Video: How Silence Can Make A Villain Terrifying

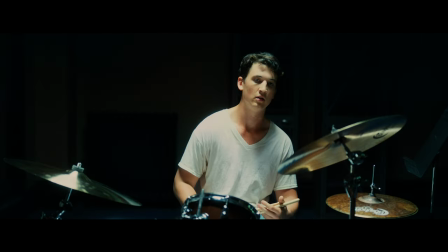[8:11]
The dialogue is never subjugated for exposition's sake, and the scene is able to directly and effectively articulate so much while saying very little because of it.
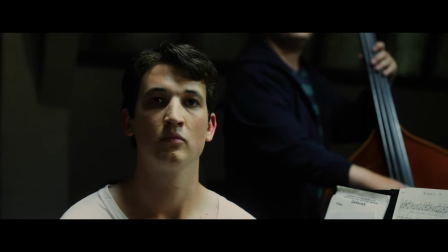[8:20]
The presentation of the story itself is changed by Fletcher, and it doesn't by any means stop at this scene.
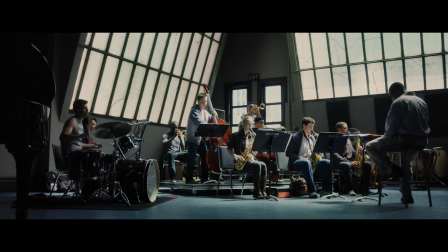[8:27]
This becomes so much more apparent when you pay attention to Neiman's first on-screen rehearsal with his original conductor.
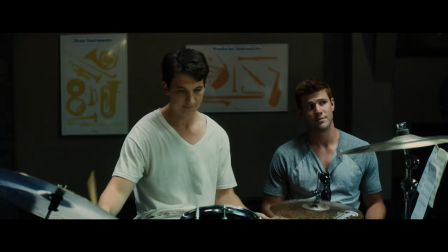[8:32]
He never lets a mistake be the center of focus for longer than a couple seconds.
That's enough of that.
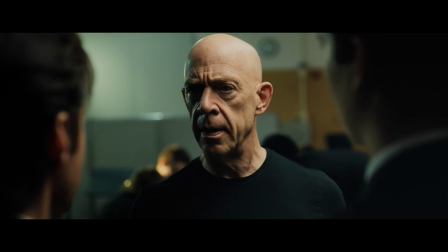[8:39] Just back to the core drums, please.
Fletcher makes it feel like years are going by while you attempt to recognize what the hell's making him angry now.
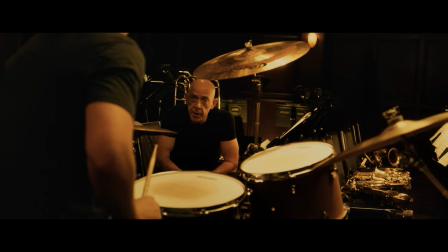[8:52] Is that really the fastest you can play, you worthless Jaime fuck?
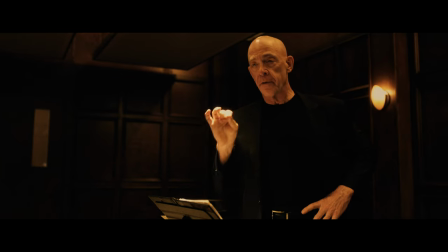[8:57]
While so much of what people likely remember Fletcher for is his ability to shout homophobic slurs at his students,
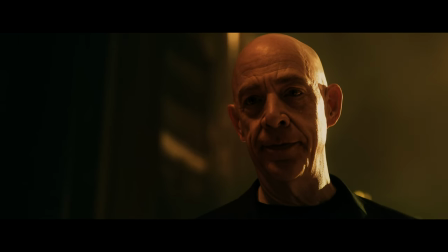[9:02]
those insults and verbal assaults cut even deeper than they otherwise would when he attempts to lower their guard in such a manipulative fashion.
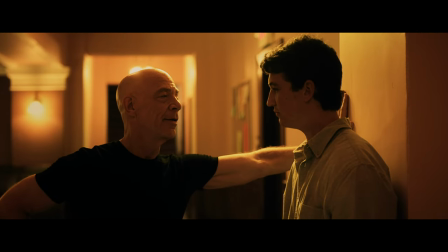[9:09]
Everybody remembers this first major example before Neiman's attempt to acclimate to the new band.
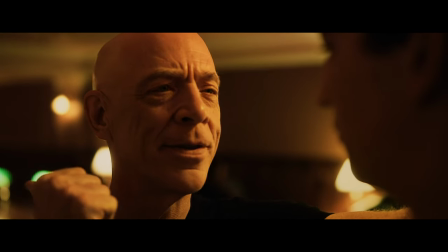[9:14]
Fletcher, in this personable and chillax tone, tells Andrew that he's there for a reason, he shouldn't take any of this too seriously.
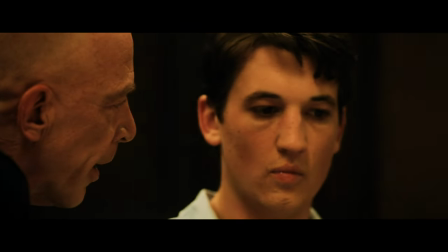[9:20]
Then the pin drops, and all of a sudden, every rule changes. Despite Fletcher counting from five frequently,
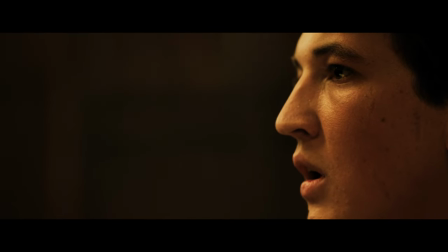[9:30]
5, 6, and 5, 6, and 5, 6, and 5, 6, 7, 5, 6, 7. When Andrew does the same thing, he gets yelled at, even though it would make zero difference whether or not he was counting in four.
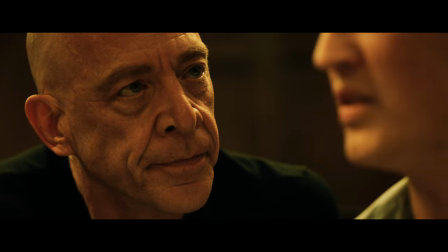[9:37] Start counting. 5, 6, 7. In four, damn it! Look at me!
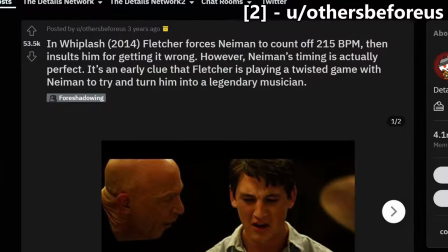[9:40]
The tempo is just a little bit important to Fletcher, and it's a topic of debate whether Neiman was actually off tempo at all or if Fletcher is just an asshole.
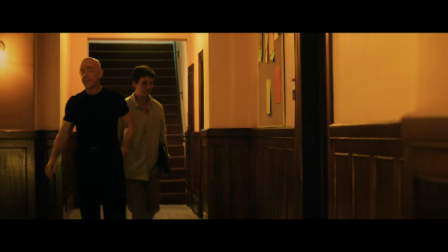[9:49]
Because all of this has been prefaced wrongly with this affable speech, the contrast pushes the drama as high as it can possibly go.
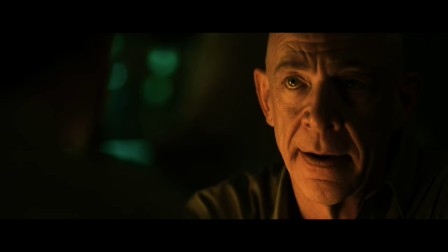[9:56]
It's not just the character's manipulation tactics that make this so striking, however. The camera conveys the impact of this assault on Andrew.
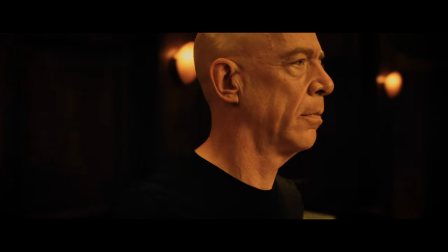[10:03]
You'll notice during this rehearsal that the camera is handheld for most of the shots focusing on Fletcher's conducting.
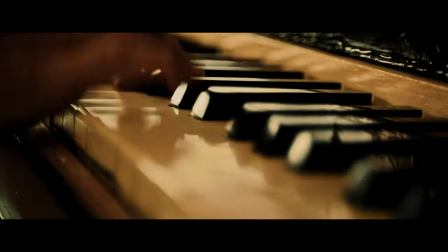[10:08]
A lot of the shots you see of the band playing are static and they look and feel really fancy. Look at the reflections off the instruments, look at the lighting, those are some really nice shots.
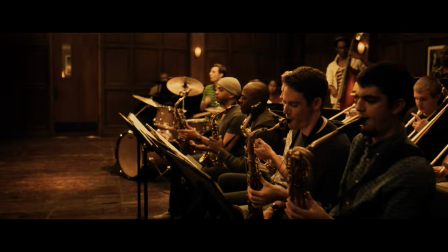[10:16]
More importantly, the handheld shots of Fletcher are steady. Nothing's moving too fast, and you're held at a comfortable distance to be able to see everybody.
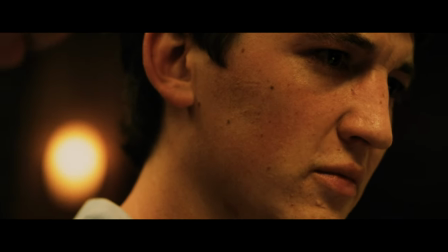[10:23]
You might be noticing a subtle difference that, this is not how this confrontation is shot at all.
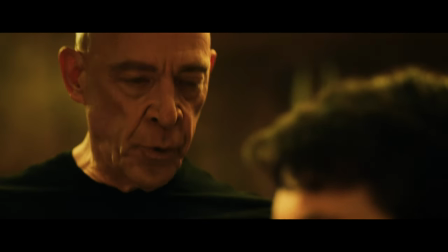[10:28]
Not only is it handheld, but it's shakily handheld, as if even the guy holding the camera is scared to watch this.
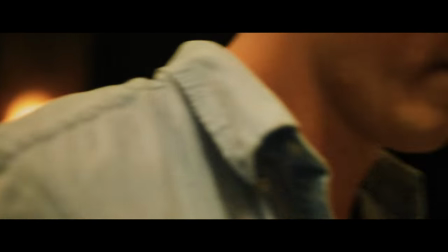[10:35]
It is extremely close up, which makes even a minor adjustment like Neiman sitting up straight feel like a massive deal visually speaking.
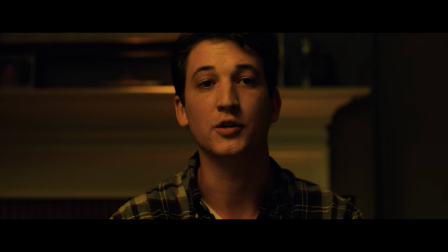[10:42]
No other confrontation between two characters in this movie is shot this way. As far as this movie is concerned, this technique is Fletcher's and his alone.
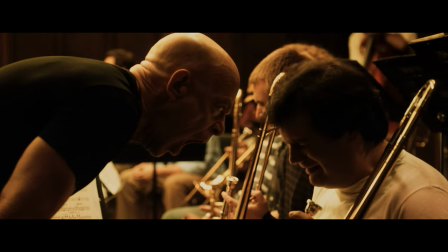[10:50]
I know it sounds rich to describe Fletcher as a villain who uses silence effectively,
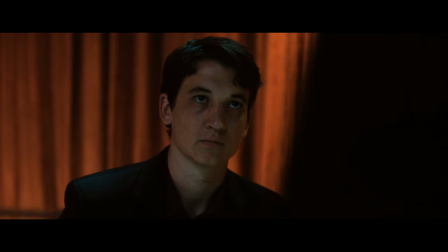[10:54]
but I think his character is the best example I've seen of it by dictating the tone and sound direction of an entire movie.
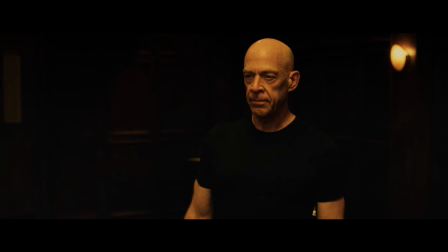[10:59]
With how quick to criticize he is, when he stops everyone's playing and leaves you with those few seconds of nothing, it can make your mind race.
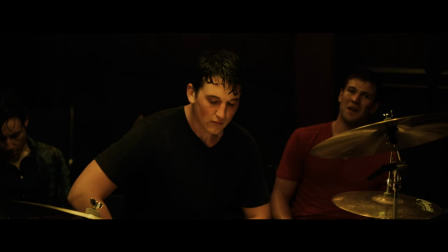[11:06]
You begin wondering whether or not somebody even made a genuine mistake. Is he going to assault someone this time or just resort to petty insults?
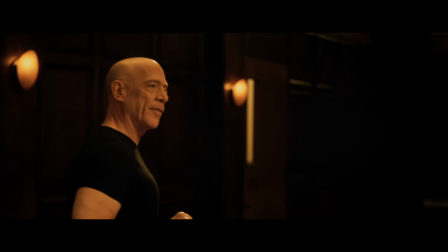[11:13]
How much worse can he get? It says a lot that these first few rehearsal scenes can still make you so uncomfortable even on a rewatch,
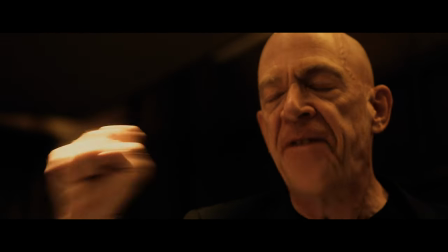[11:19]
because if his character really was just relentless yelling, you'd get used to it eventually,
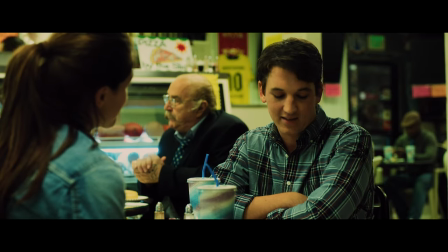[11:25]
right? I mean, Neiman evidently does.
My dad says that I have trouble making eye contact.
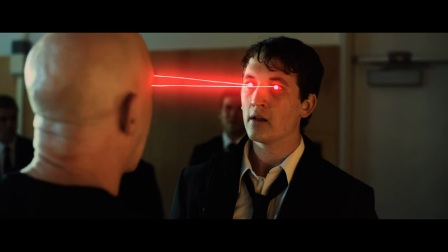[11:31] When did you become a fucking expert on what I can or cannot do, you fucking weepy willow shit sack?
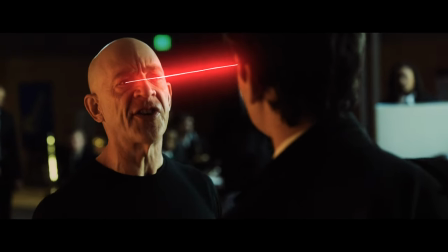[11:36] I earned that part. You never earned anything. God, you are a self-righteous prick. The only reason you're a fucking whore is because...
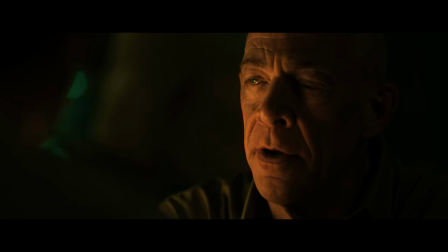[11:43]
But Fletcher isn't some dumbass, he's just so far gone and desperate to create a success story out of somebody to vicariously live through that he comes across as a maniac, and rightfully so.
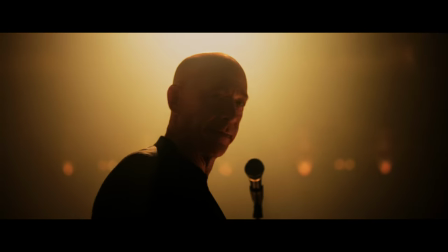[11:53]
That's the thing, it's also very calculated how he goes about torturing his students, Neiman particularly, and the movie wants you to know it.
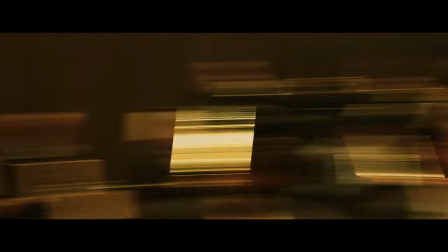[12:00]
When the conventions of a movie's presentation is being dictated by one character, it's being done for a reason, and it works.
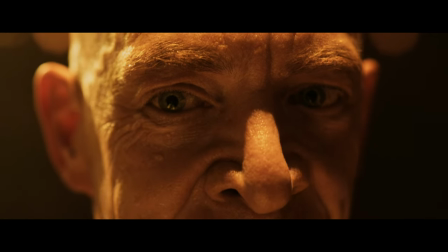[12:07]
It really works. Fletcher, to this day, is one of the most terrifying villains I've encountered in anything.
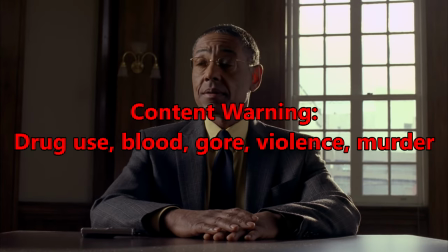[12:14]
My second and favorite example of a silently powerful villain is Gustavo Fring of Breaking Bad.
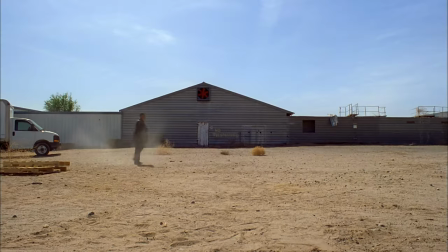[12:19]
Gus is the most powerful villain in the series aside from Walter, and I think it's fantastic the way the writers managed to pull it off.
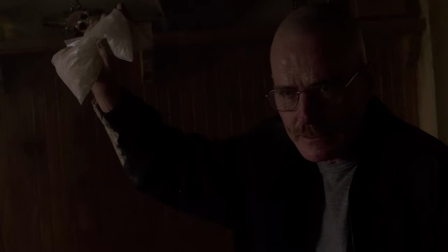[12:26]
If I had to single out just one thing to applaud Breaking Bad for, which is kind of difficult, honestly, it would be how the show escalates tension over the course of the series.
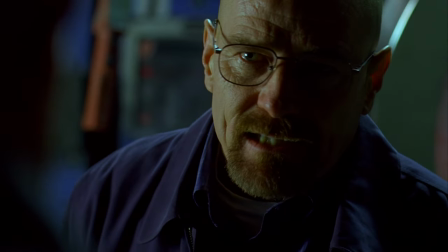[12:35]
The threat level steadily ramps up with an effortlessness that I'm frankly jealous of.
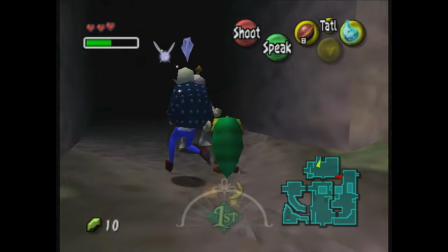[12:39]
I write a couple dozen minutes worth of video with jumpy transitions and a trail mixes assortment of thoughts scrambled together,
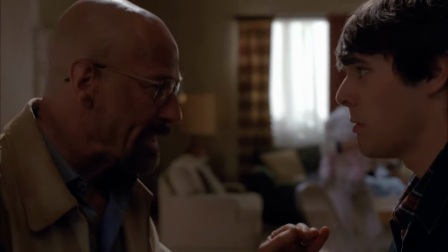[12:46]
and this show can be this tightly written masterwork of drama for 49 hours.
Life isn't fair.
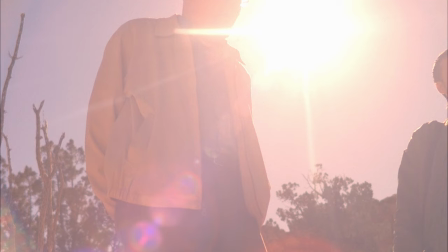[12:51]
The showrunners have such a finesse with knowing how to slow things down and build back up to these jaw-dropping moments like it's nothing.
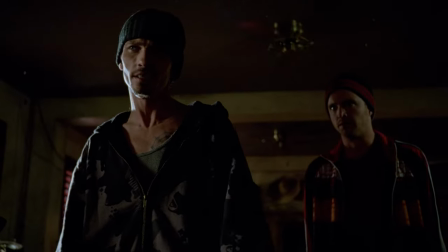[12:58]
I find this to be impressive in respect to the villains because the show starts with Tuco as the main villain of season 1 and 2.
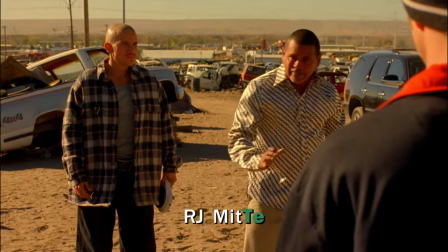[13:04]
Now let me preface this conversation by saying that I love Tuco and I think he's a great villain in his own right.
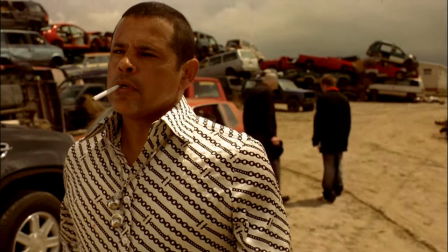[13:09]
Raymond Cruz is an absolute riot as this character,
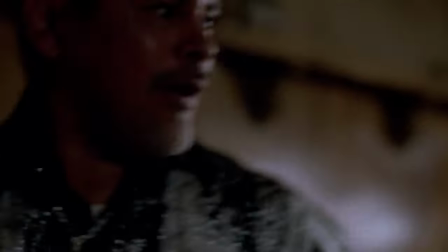[13:12]
and I wish in my 22 years of life so far I could have managed to write something half as funny as "This kid's like a mule with his balls wrapped in duct tape."
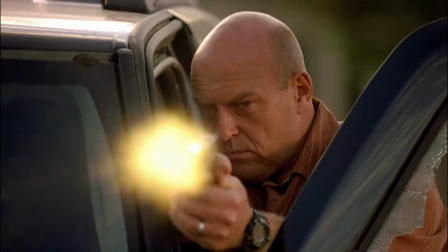[13:20]
That said, I think it ended up being something of a blessing in disguise how Raymond Cruz's scheduling complications made the writers kill Tuco off earlier than they initially meant to.
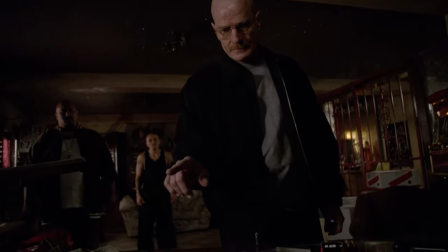[13:29]
The reason I say this is because after Walter stands up to him in season 1, you can't really escalate much higher than that with the same character.
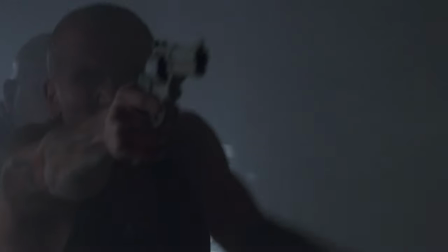[13:37]
In other words, Tuco plays his full hand pretty early on.
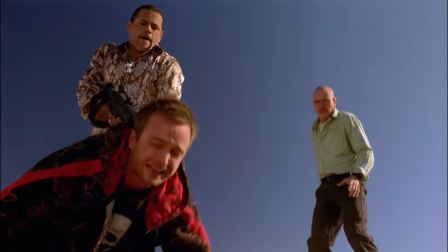[13:40]
The only real way you could make him more of a threat is if he tries to kill Walt and Jesse, which, what do you know, that's the last thing he tries to do before he bites the dust.
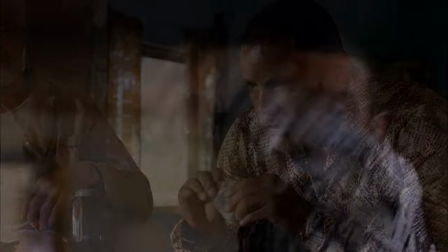[13:47]
He's certainly unpredictable, he's drugged out of his mind in every scene he's in, and you know he has little, if any, restraint in regards to violence, or just in general.
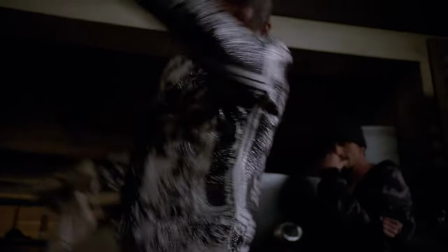[13:55]
The thing is, as an audience member, you know what he'll do, there's little intrigue as to what he'll try to get away with,
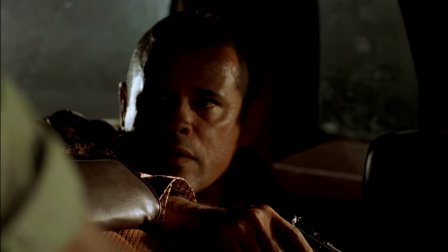[14:01]
and it's more of a nail-biter waiting to see what benign thing will set him off on a rampage.
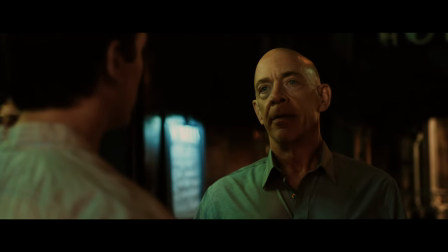[14:05]
In other words, imagine if Terrence Fletcher really was just a guy who yelled a lot, and that was all there was to the character.
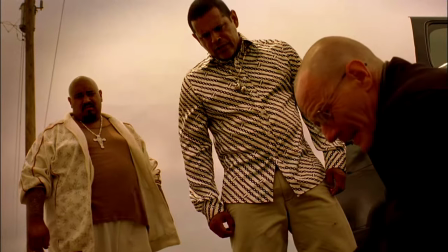[14:11]
Again, if you're exposed to that side for too long, you risk losing that element of surprise when the character outwardly isn't very intelligent.
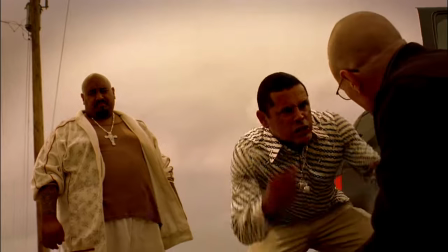[14:18] He needs a hospital! Do something! You're smart, right? Do that thing!
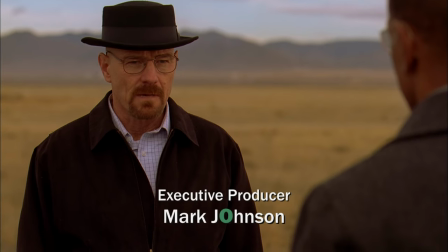[14:23]
When you feed the audience little tidbits of information about a character at a time, with the right delivery, it can let the viewer's imagination run wild wondering what this character will do.
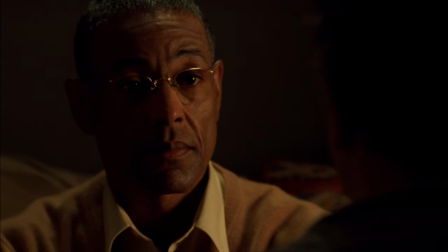[14:32]
The unknown will always be one of the scariest things you can make someone confront, and I think they execute that so well with Gus.
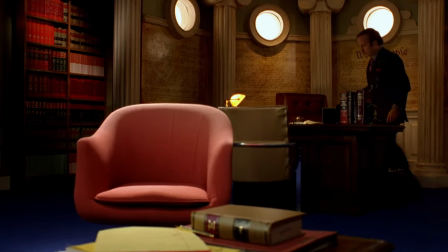[14:39]
The first time he's mentioned in the franchise, it immediately makes him this mystery man that even Saul Goodman doesn't know anything about.
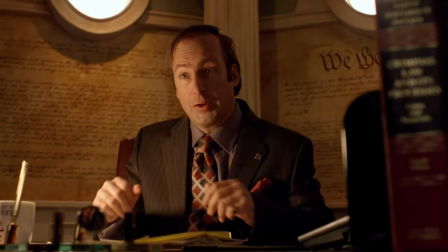[14:45]
Saul has connections to seemingly every obscure service in Albuquerque,
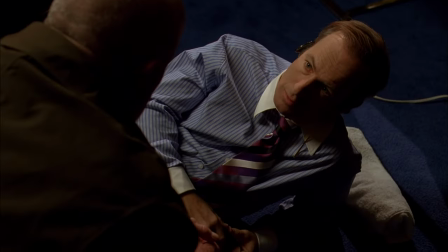[14:49]
and even he only knows Gus as this faceless guy that he only knows through his connection with Mike, and it'll be a cold day in hell before you get any information out of him.
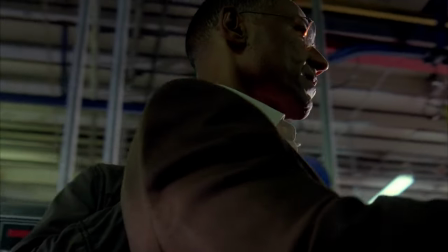[14:58]
What I find even more fascinating is how, even after meeting Gus and learning the extent of his presence in the criminal underworld,
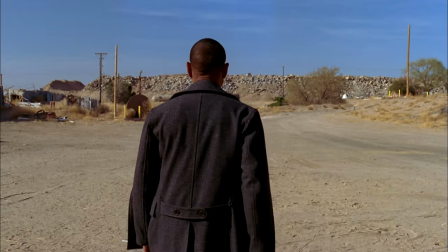[15:04]
he's still just as threatening throughout seasons 3 and 4.
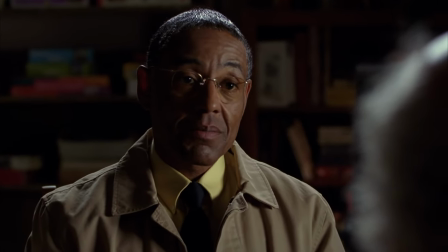[15:07]
With how cold and calculated the man is, you barely see his expression change to anything besides kingpin mode or customer service mode for an entire season.
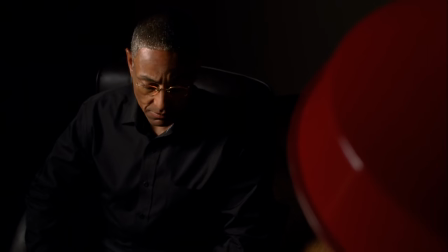[15:16]
Any challenges the man runs into are things that he's expected or planned a contingency for. Even if he technically didn't plan around it at all, you would never know that. Again, so much of this can just be felt as an audience member through how sparingly Gus will speak or even be on screen at all.
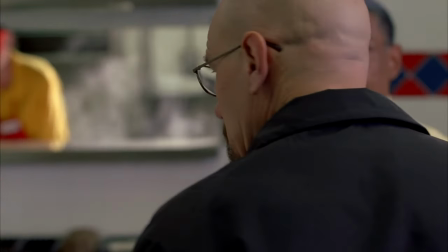[15:30]
If you see him at all, it's because he has something to tell you, and you won't get to decide when that is.
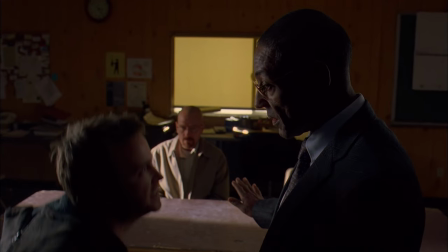[15:35]
Anytime you see his expression change, it's always at least a little ambiguous trying to pinpoint what he's thinking.
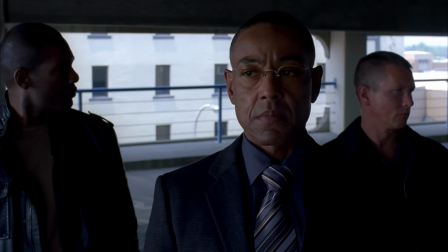[15:40]
Gus maintains this aura of perfection.
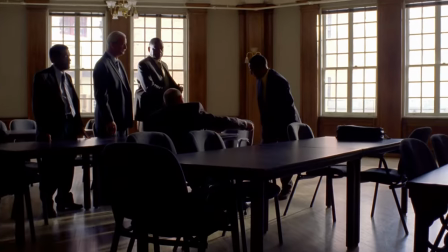[15:43]
The man dresses in a full suit for just about any occasion, and he never fails to unbutton it when sitting down and rebutton it when standing.
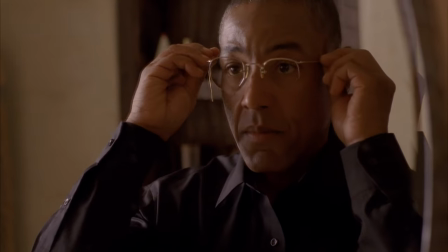[15:49]
The man is still almost alien to you with how uncomfortably controlled he is in every aspect of his life.
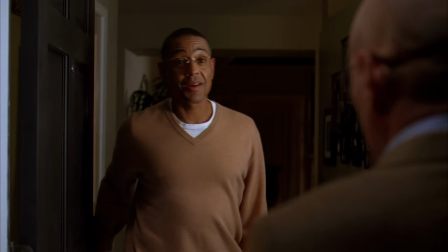[15:55]
In the 11th episode of season 3, Gus invites Walter over for dinner to warn him against having too much faith and trust in Jesse. This introduces a major conflict between Walt, Jesse, and Gus that will go on to irreversibly change the fate of every character in the series.
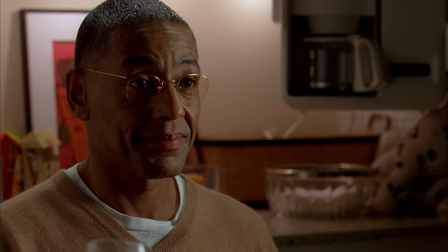[16:08]
What's even more unnerving about the scene is that before it ends up building to that, Gus prefaces it all with this calculated sense of warmth when Walt walks in.
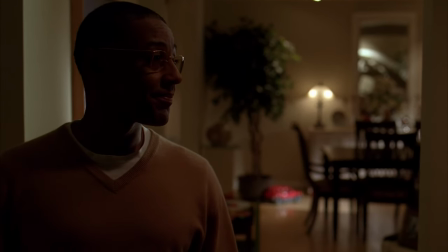[16:17]
The first shot you see in Gus's home is roughly 17 seconds long, and for 10 of those seconds you can see a toy car and a children's dinner table in the center of the frame.